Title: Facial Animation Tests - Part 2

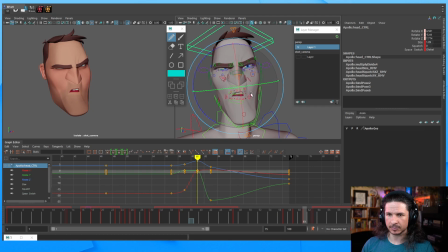See how far I can push it. Always try to over exaggerate your motions. It's going to just be more visually interesting. If you're just doing small, tiny changes and just, a little range, it's not going to be as interesting as if you go much bigger.
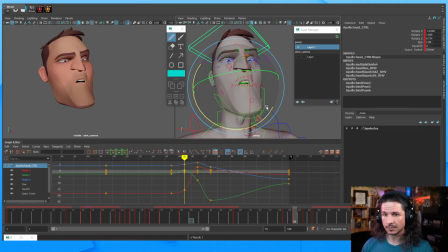And if it's too far, you can tone it down. So we get something like this. How is this feeling? Not bad. Let's actually make this hold. I think I'm going to hold for 6 frames. Like that. We might only do 4 frames. We'll see.
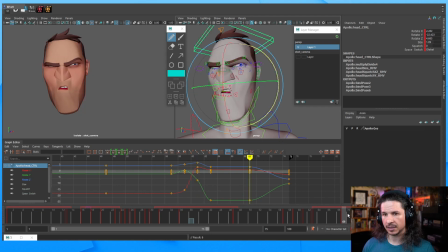So the face will hold there before coming back over here. So something like that. And now you'll notice there's no moving holds or anything. Actually, I might only do 4 frames.
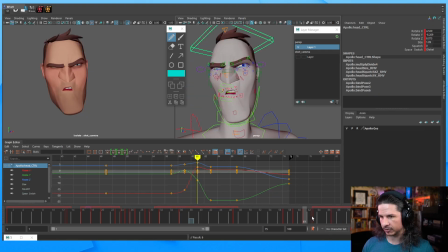I don't think we'll have time for 6. And then let's bring it back up here. 67. So we've got 8 frames. Let's break this down on 4s.
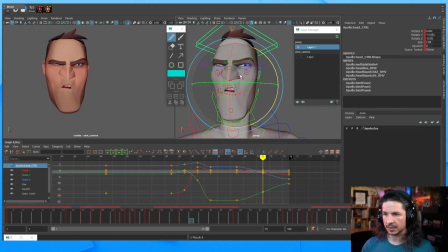So right there, I want this to be most of the way. So we just get a little bit of an ease in there. And what arc do I want to go with this?
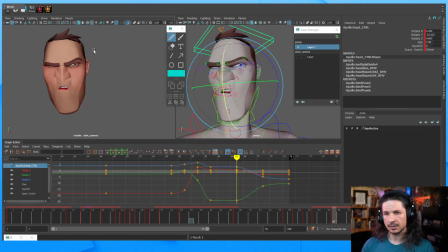So we arc the nose down here. So let's kind of arc the nose up a little bit right there.
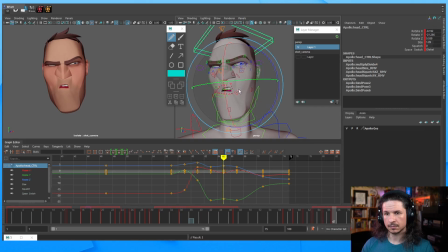Oops, wrong key there. I want to put one here. So I'm just trying to break this down, make it a little bit more interesting.
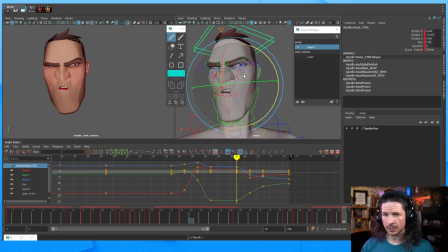Comes through. I think I pushed the head a little too far. Let's drag that nose. Yeah, I like it. So we led with the chin here.
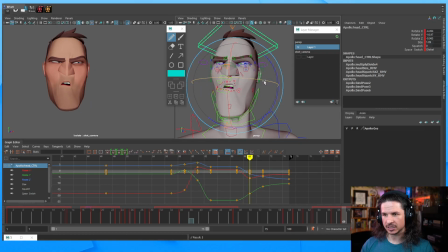So I kind of want to lead with the top of the head here, just to add a little bit more kind of visual range to that. So we get that drag. Let's kind of push this a little bit more.
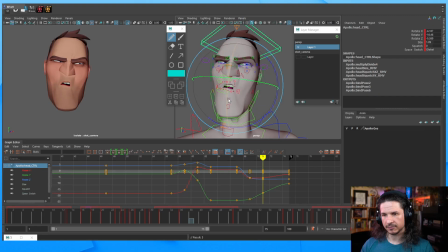It's kind of flat right there, plateauing. So something like this. So it goes round and then up and over. And maybe I'll just tone that down a little bit. I want this one to be much more subtle.
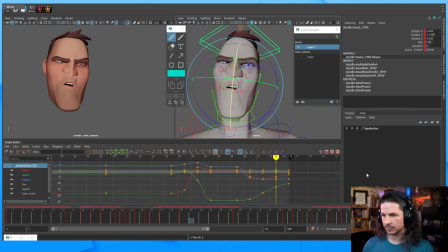And then to settle in here, let's really just hold this as much as we can. I want to ease that in as much as possible so we have enough time to register this motion.
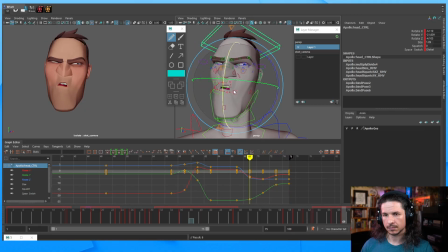Pull back and come forward. And yeah, I definitely feel like I've pushed it too much here.
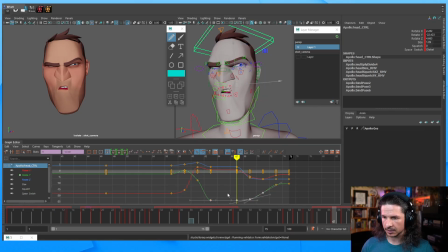So I'm just going to go into my graph editor and pull it back a little bit. Like so.
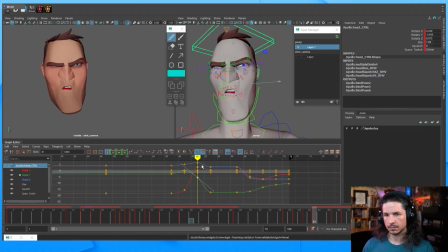Let's see. How does that feel? Definitely too high here. I want to keep his head low.